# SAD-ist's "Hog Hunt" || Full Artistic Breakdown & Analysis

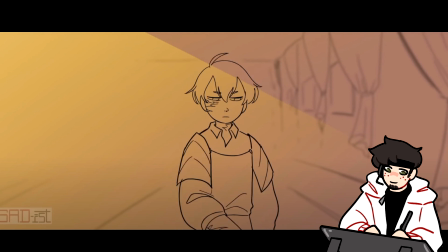[20:31]
I love the hair animation here, the little hair tip on the top of his head and how it kind of swooshes. Very, very cute. Nice character animation. We see the beam of light that is coming on this side, giving a nice lighting to the scene. Tubbo raises the axe up, and we get one of those again, one of the lighting points that we have constantly be seeing.
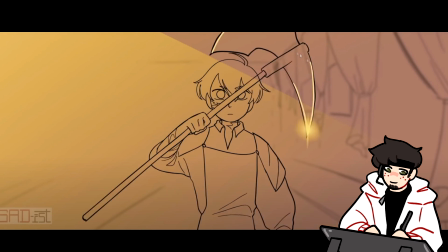[20:51]
And it's here, and we do kind of see the background coming through this axe, and I don't think that this was necessarily intentional, because if we also see here, the axe is going through the arm of it. But because these frames, again, are on the screen for maybe a couple seconds, it doesn't really matter that much.
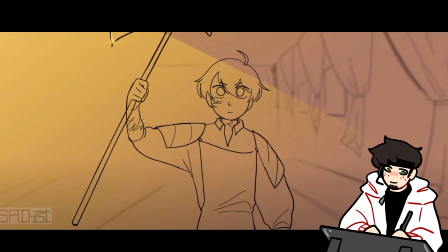[21:07]
It's not crazy noticeable. We get a smear frame, and the lighting point follows the smear down, and it leads us into the next shot.
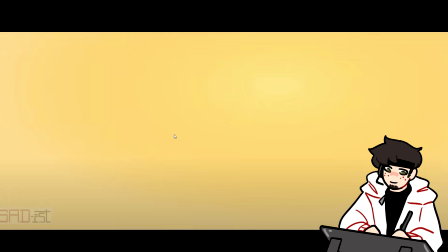[21:15]
We have this smear frame, or this kind of, I don't know if it's really a smear frame, it's a transition frame, where we have this light down here. It's not all one color, right? It's very subtly different. This is kind of a yellowish, but then we get this bright, bright yellow here, and this yellow where the axe was.
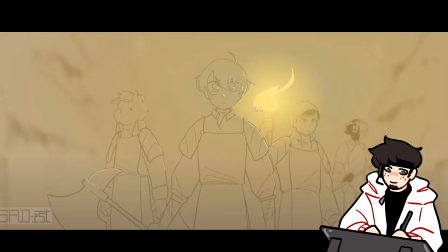[21:31]
And then when we go to the next scene, where that yellow was is where the torch is.
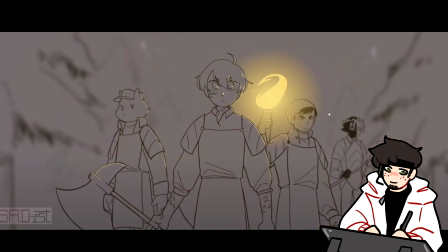[21:35]
So it does a very good job of, even the transition frame brings us where our eyes are supposed to focus.
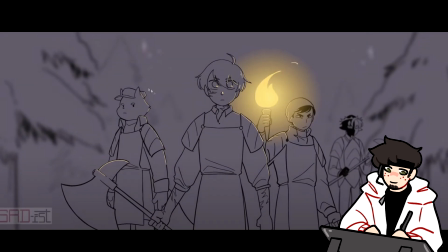[21:41]
I also like with this shot, we see Quackity, Tubbo, and Fundy all in focus, and Rambo is out of focus. Rambo's more in the background, because that is kind of how his character is. His character, he is less dedicated to the Butcher Army, so he is in the background, he is blurred slightly.
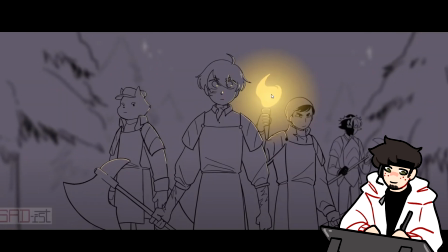[22:00]
And I believe that this torch is animated on either 2s or 3s.
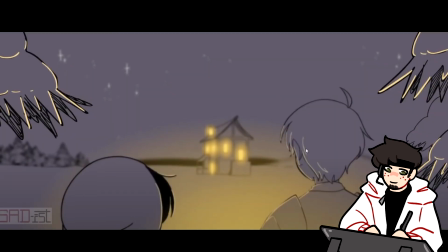[22:05]
So something we see here in this shot with Tubbo and Quackity looking over the House of Techno, and this is something we've seen throughout consistently in the animation, and we'll continue to see if you look for it, is SAD-ist really likes using this idea of focusing and unfocusing the background.
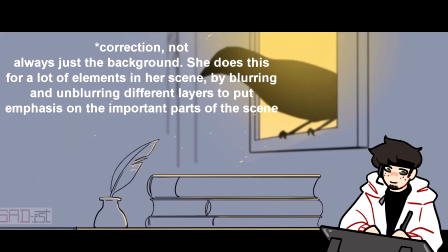[22:24]
And she didn't use this as much during her previous animation, Dawn of the 16th. I think that this is probably a new technique that she's learning how to use.
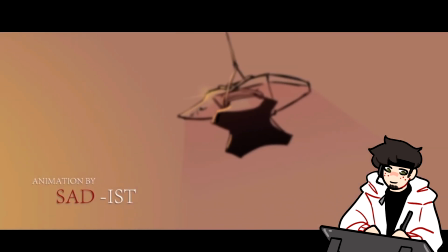[22:32]
However, I do think that specifically in the case of this animation, and again,
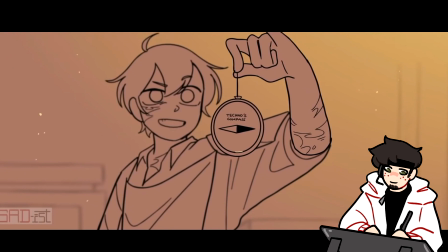[22:38]
this is my opinion, I think she sometimes overuses this maybe a tad too much.
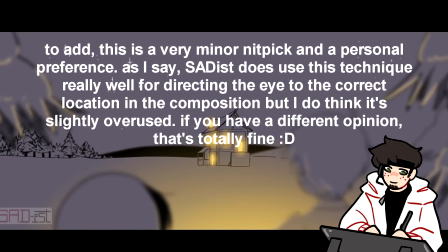[22:44]
I think there are some very beautiful shots in the animation that, due to wanting to blur to add depth, it can sometimes take away the crispness of some of these really awesome moments of art.
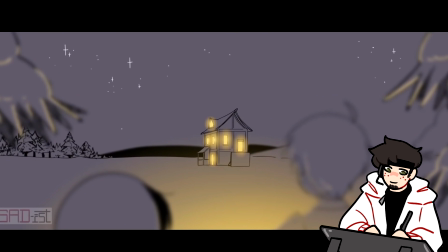[23:02]
And while I think that the blurring and the unfocusing and refocusing are fantastic ways to add depth in certain situations, in certain contexts, I think that there are some moments in this animation where it is a little bit overused.
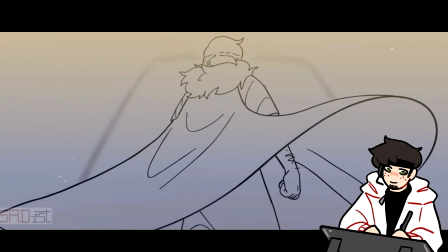[23:17]
And again, that's just my opinion. We get a really nice cape animation here, very flowy.
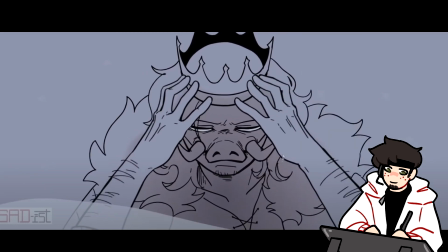[23:22]
This shot has a couple unique things to it. I really like how SAD-ist does a lot to really put emphasis on Techno's expression here. I think in comparison to her Dawn of the 16th animatic, Techno looked a lot almost younger, and here we see there's a stubble. We see the stress underneath his eyes. We see almost a grittiness.
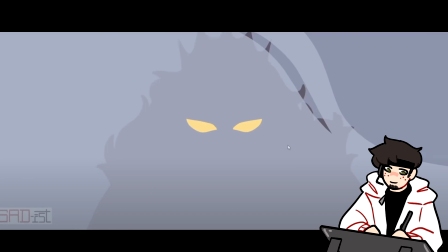[23:41]
We see he's growing arm hair, and he has more of a ruggedness and an intensity that we didn't have before in her previous animation.
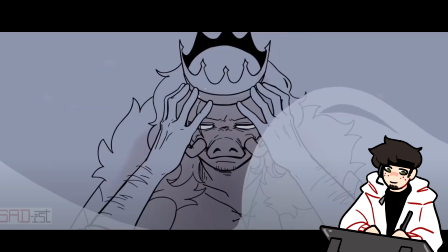[23:49]
And then when this fog cloud comes over, we actually transition from a line drawing into a silhouette, and it does a very nice job.
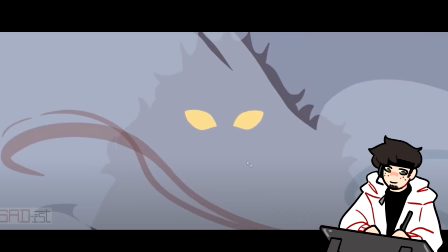[23:57]
We see this overlapping. And this is a very good example of what I was talking about before. Remember when I was talking about the multiply layers? So this isn't a multiply, but what this is, you can see all of the way that this is layering on top of each other, right?
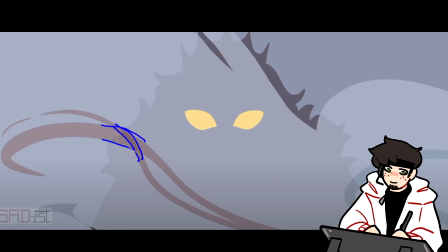[24:11]
You have this element here, this element here, and then even the element of the overlapping with the silhouette. And it's all overlapping, and so this is darker than this because the opacity for this is probably, we'll say maybe 30.
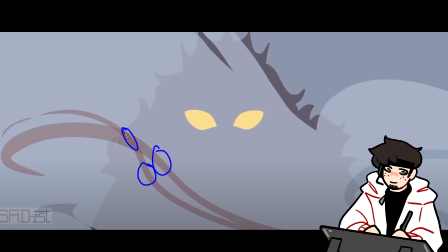[24:28]
Right, if this is also 30, then this will be 60 of this red color, and then combine that with the silhouette, also probably this fog is at a slightly different opacity, right?
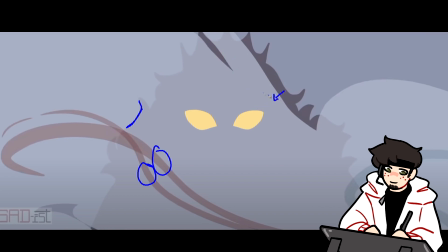[24:39]
You can tell underneath the fog, these are two different tones. So the fog might be at, let's say, a 15% opacity. I'm just throwing out numbers. This is all estimates. So then this will be, what, 60 plus 15 is 75.
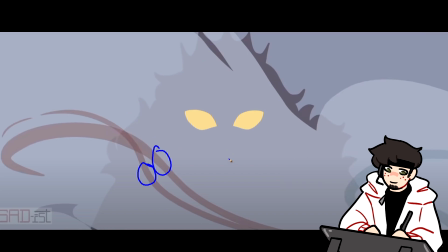[24:56]
So this is at a 75 opacity, like red tone, and it's all like overlapping on each other. When it overlapped, we didn't see that change in tone.
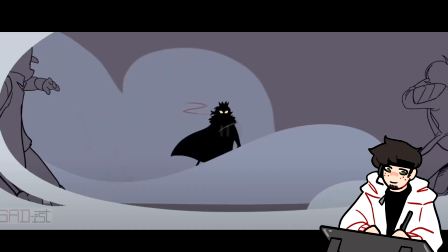[25:03]
But here, when we overlap, we do see it. So I love how just bouncy and expressive the fog is.
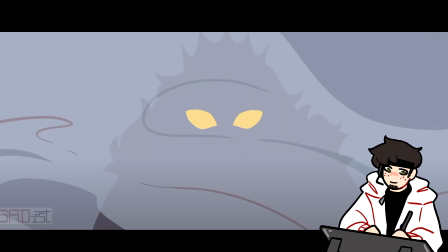[25:09]
There's an art to making fog look really expressive and natural.
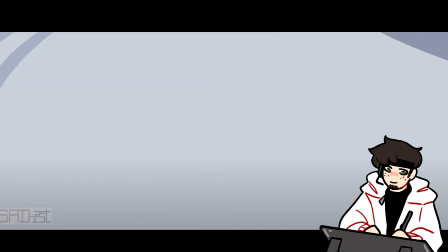[25:14]
I really like the use of this opaque fog that comes across the screen, and suddenly we're transitioned back.
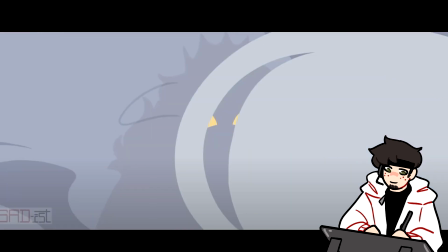[25:21]
It's used as a transition tool from this shot with Techno being very close to the camera to suddenly we're back here.
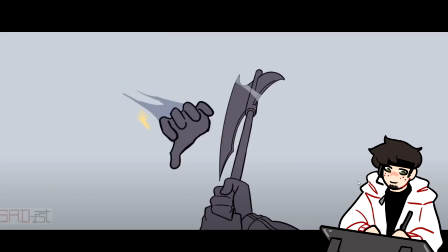[25:28]
And it gives the appearance of the camera panning back. So the axe swinging up into, I believe this is Quackity's hand.
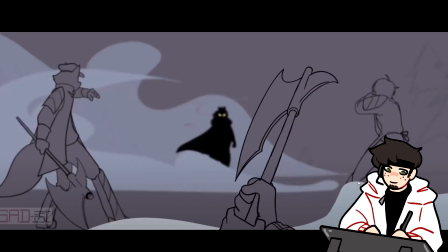[25:36]
We have the smear frame of Quackity whoop, grabbing the axe as it kind of apparates, or he's pulling it down from somewhere.
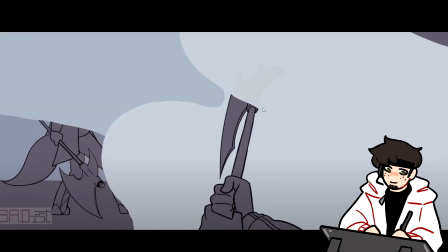[25:44]
The very opaque fog covering where Techno was. I really like how the fog layers on top of the axe. You can even see a very faint outline of the axe here. The opacity fades from the axe a bit.
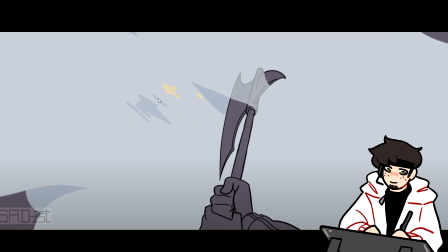[25:55]
And then when we have a smear frame showing Techno, we see the yellow eyes. And that's a very nice lead in to Techno's yellow glowing eyes. I like how the smear frames use that yellow to lead us into it. In the previous shot, Tubbo and Fundy were standing here.
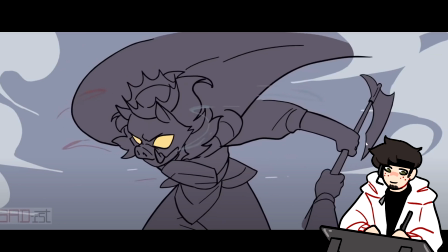[26:10]
But because of how this is framed, it would kind of clutter up the scene if we had Fundy and Tubbo standing in the background. SAD-ist instead opts to remove them from the scene to give us focus on Techno.
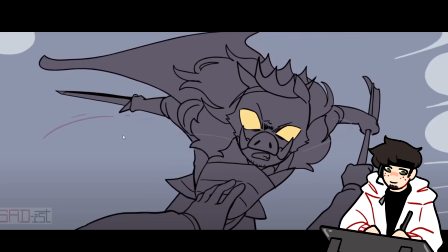[26:20]
Almost as if if Tubbo and Fundy were there, Techno already took them out before getting to Quackity.
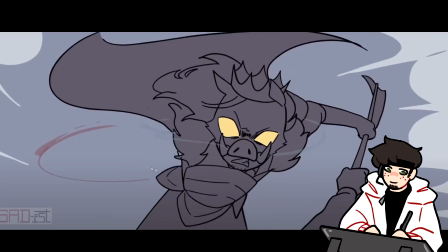[26:26]
We have this really dynamic pose here. Techno's left arm just looks like it's gone, but that's because it's brought way, way, way, way back, right?
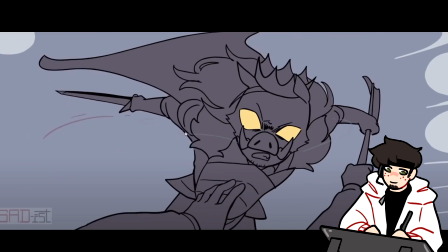[26:33]
His arm is pulled all the way back there, and then when we pan over, we see it. We see how far his arm is brought back, and it's preparing us for that lead in.
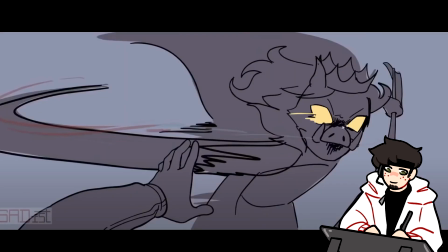[26:43]
And then the smear frame, we see the intensity. Look at how intense the scribbling is underneath where his eyes are. And where the mouth is, it's just so, it has so much intensity and like rawness to it. The smear frame cuts across. It started here and it follows up by going all the way across.
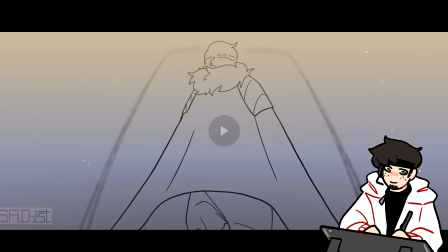[26:59]
Let's play this through.
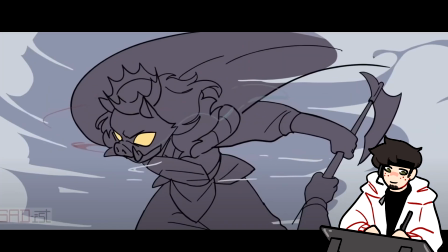[27:04]
The silhouette. Slice. And I really like how
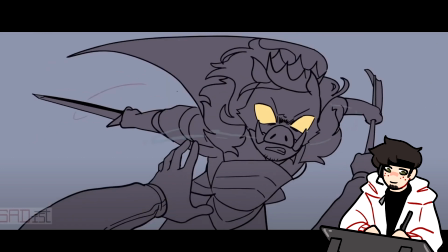[27:10]
the intensity of the cut is so hard that the camera in the next shot shakes in movement.
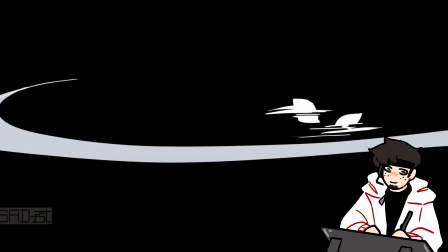[27:19]
It follows up the movement. If the impact of the sword is over here,
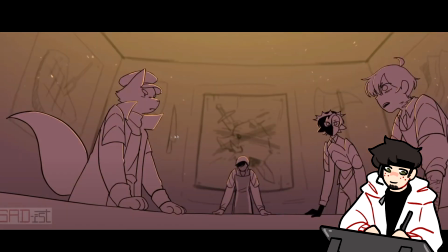[27:24]
we start here and then we curl back this way and then center out. The sword impacts the camera of the next shot, like how, in a sense, that battle there is what leads to this intense meeting. We get really nice backgrounds.
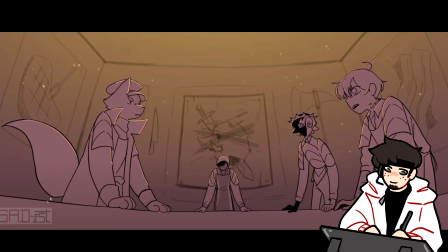[27:41]
I believe that Tubbo, Rambo, Quackity, and Fundy here are all colored in, and this is something that I talked about a bit in my previous analysis, is SAD-ist will do her best when she can to not have to color in characters. When possible, she'll just delete the line art behind them that are in the background because it's not necessary.
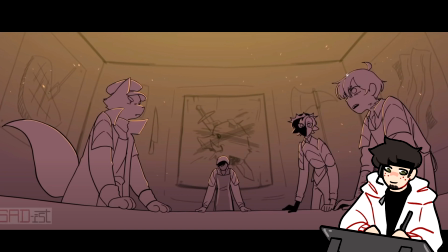[27:59]
And you can specifically see in ones that she colors the characters in, you can see all the line art for the most part is closed.
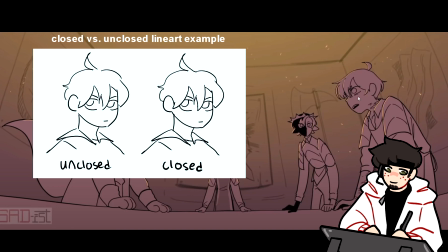[28:05]
There's no openings in the line art, and this means that she was probably able to go through with a bucket tool and fill all these characters in.
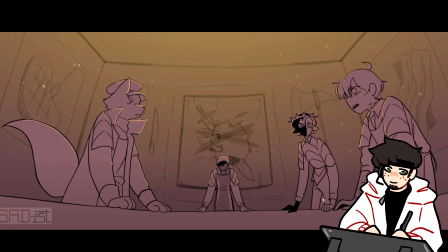[28:12]
So you can even see here where she probably missed this spot. This is where a bucket tool happened, right between Rambu's legs. Yeah, because he's not wearing the apron. So this is probably where she forgot to erase and show the background, is you can see right there. So this shows she's coloring these characters and she's using a paint bucket tool.
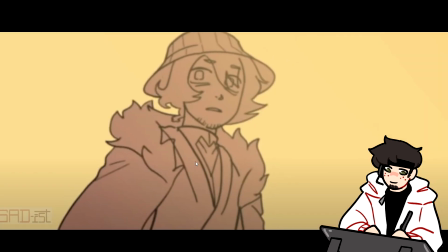[28:30]
Another element of animation is you always want the character will move first and then the clothes and hair will always follow through. So you see that kind of here. His head turns and then the hair follows next and kind of bounces.